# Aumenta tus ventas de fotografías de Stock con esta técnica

Otra cosa que aprendí haciendo esto es que entre manos acerquemos a las cosas con un lente macro o así bien cerca,
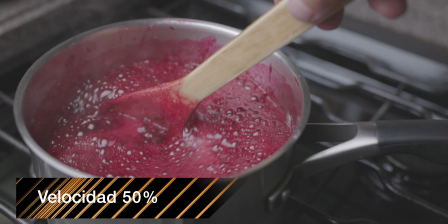4:09 debemos de reducir la velocidad para que se vea normal entre más lejos,
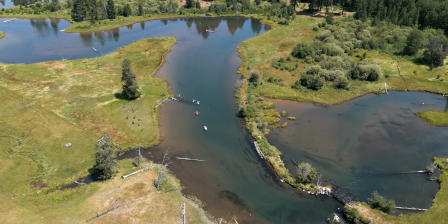4:13 casi que hay que aumentar la velocidad cuando tenemos un drone y estamos así muy lejos todo parece que va en cámara lenta por la distancia pero las burbujas, la mierda en la cocina
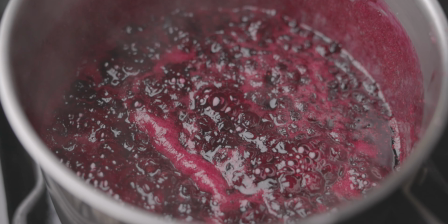4:24 muy de cerca es demasiado rápido así que debemos bajar la velocidad todos estos clips que hice para stock son a 60 fotogramas se me olvidó a 60 fotogramas por segundo la vez pasada dije Marcos y me corrigieron muchas gracias recuerden que a mi estas palabras nunca las he escuchado en español hasta ahora que estoy haciendo estos videos así que no traduzco como lo sé literalmente pero a 60 fotogramas por segundo fue lo que utilicé y este video que estoy grabando aquí hablando con ustedes está a 24 fotogramas por segundo así que debo reducir la velocidad de los otros videos para colocarlos en este Voy a hacer otro video más adelante explicando esto con más detalle Pero por ahorita solamente quería darle las bases de cómo editar estos videos Uno por uno, por eso es que lleva un poquito más de tiempo Abro un proyecto nuevo en Final Cut Pro que es lo que yo uso
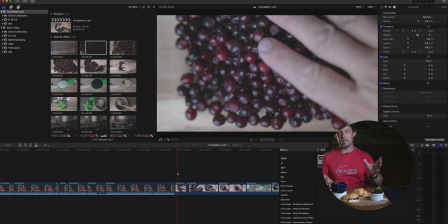5:19 Cualquier programa hace lo mismo Y aquí reduzco la velocidad para
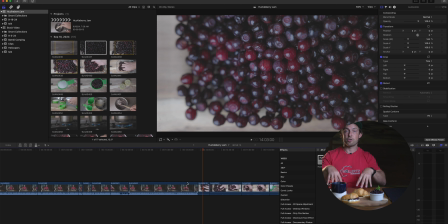5:24 que encalce a la línea el proyecto que estoy hablando con el que estoy comenzando
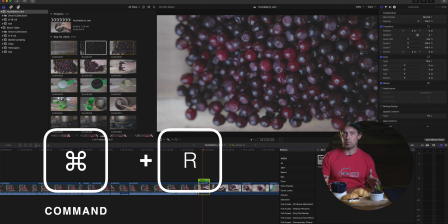5:28 En este son 24 fotogramas por segundo, así que es un 40%.
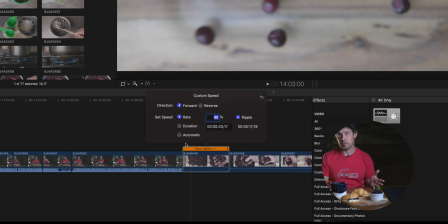5:33 Debo reducir la velocidad a un 40%. Y esto me va a dar el tiempo ideal.
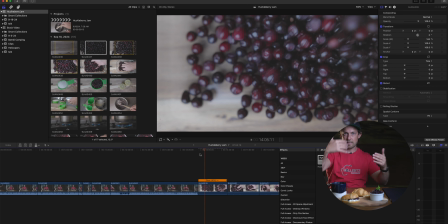5:40 Los mismos fotogramas por segundo de 60 a 24. La matemática es simple. Bueno, esto no es tan importante. Lo más importante es agregar el contraste.
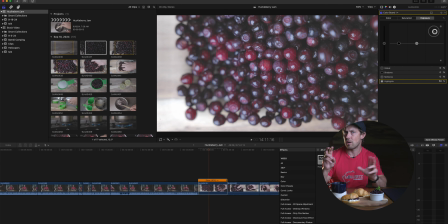5:50 Yo hago videos en Canon Log 3, que es el video RAW de Canon. y debo corregir los colores,
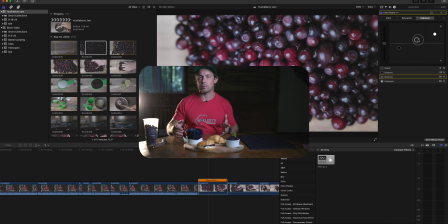5:58 debo ajustar todo el contraste y todas esas cosas porque cuando sale de cámara no tiene nada. Me da más rango dinámico, así que puedo editarlo un poquito más y puedo procesarlo de manera que me guste a mí para vender o para mostrar aquí en el video. Voy a hacer otro video más adelante explicando paso a paso lo que yo hago. No sé si es lo mejor o no, pero es lo que yo he hecho por muchos años y cada día aprendo un poquito más. La luz es lo más importante, la cámara que tengan no es tan importante como la luz que usen. Para este photoshoot estoy usando esta luz que tengo aquí, que está con la rejilla y con el difusor.
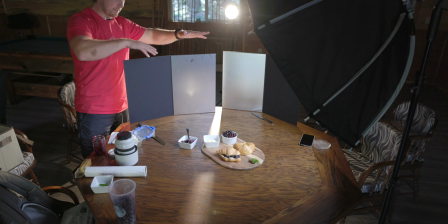6:34 Y esta otra que está aquí atrás que no tiene el difusor. Esta otra me da las sombras, me dirige la mirada, me da la línea, me ilumina aquí el vapor que está saliendo del café para que se vea lo mejor. Esta luz aquí también refleja con estos paneles que uso. Tienen el negro, este blanco para reflejar y este reflectivo que fue el que más utilicé para rellenar de este lado.
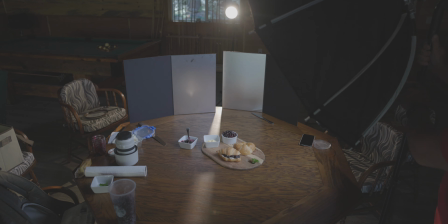6:59 La luz aquí grande cerca de la comida para que la ilumine bien. Esta otra desde atrás. Esta otra está como a 15% solamente para que me dé la raya. Si subo o bajo, cambia la intensidad en la mesa. Estas luces me encantan porque puedo ver qué es lo que está sucediendo. Mi favorita siempre ha sido el flash, pero tengo que adivinar mucho.
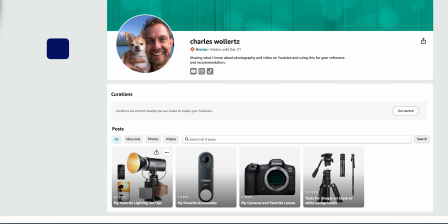7:21 Con estas puedo ver dónde está la sombra, dónde colocar las cosas. Para video es especial.
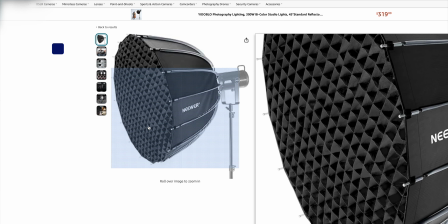7:26 Y recuerden, la luz es lo más importante porque eso es lo que va a ayudar con la configuración de la cámara. Y también a dar los efectos que quieran dar a la hora de grabar o hacer videos así en casa.
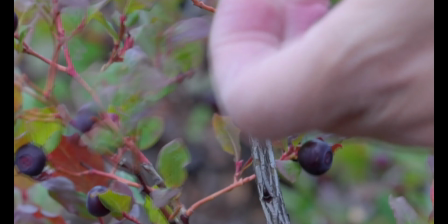7:38 Lo importante es grabar paso a paso todo lo que hicimos. Y vean, aquí la receta. También paso a paso todo lo que hice.
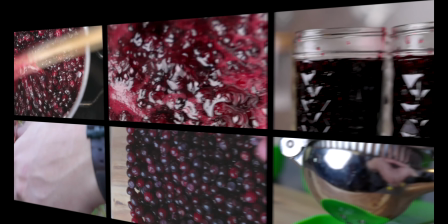7:44 Aquí está documentado. Si alguien va a comprar algo con las moras, quizá compren la receta para ver cómo hacer esto y se venden todos los videos.
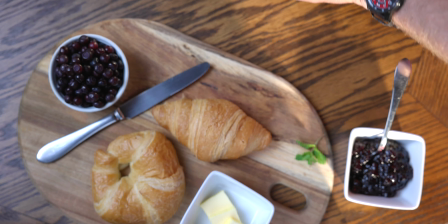7:51 También videos así moviendo, colocando en la misma mesa, solamente el vapor del café es lo que se mueve.
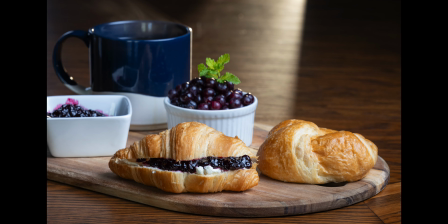7:57 Estas son las cosas que ayudan a vender videos de stock. Hablando de mis lentes, mis lentes favoritos son los que utilicé aquí, el 24-70 y el 70-200.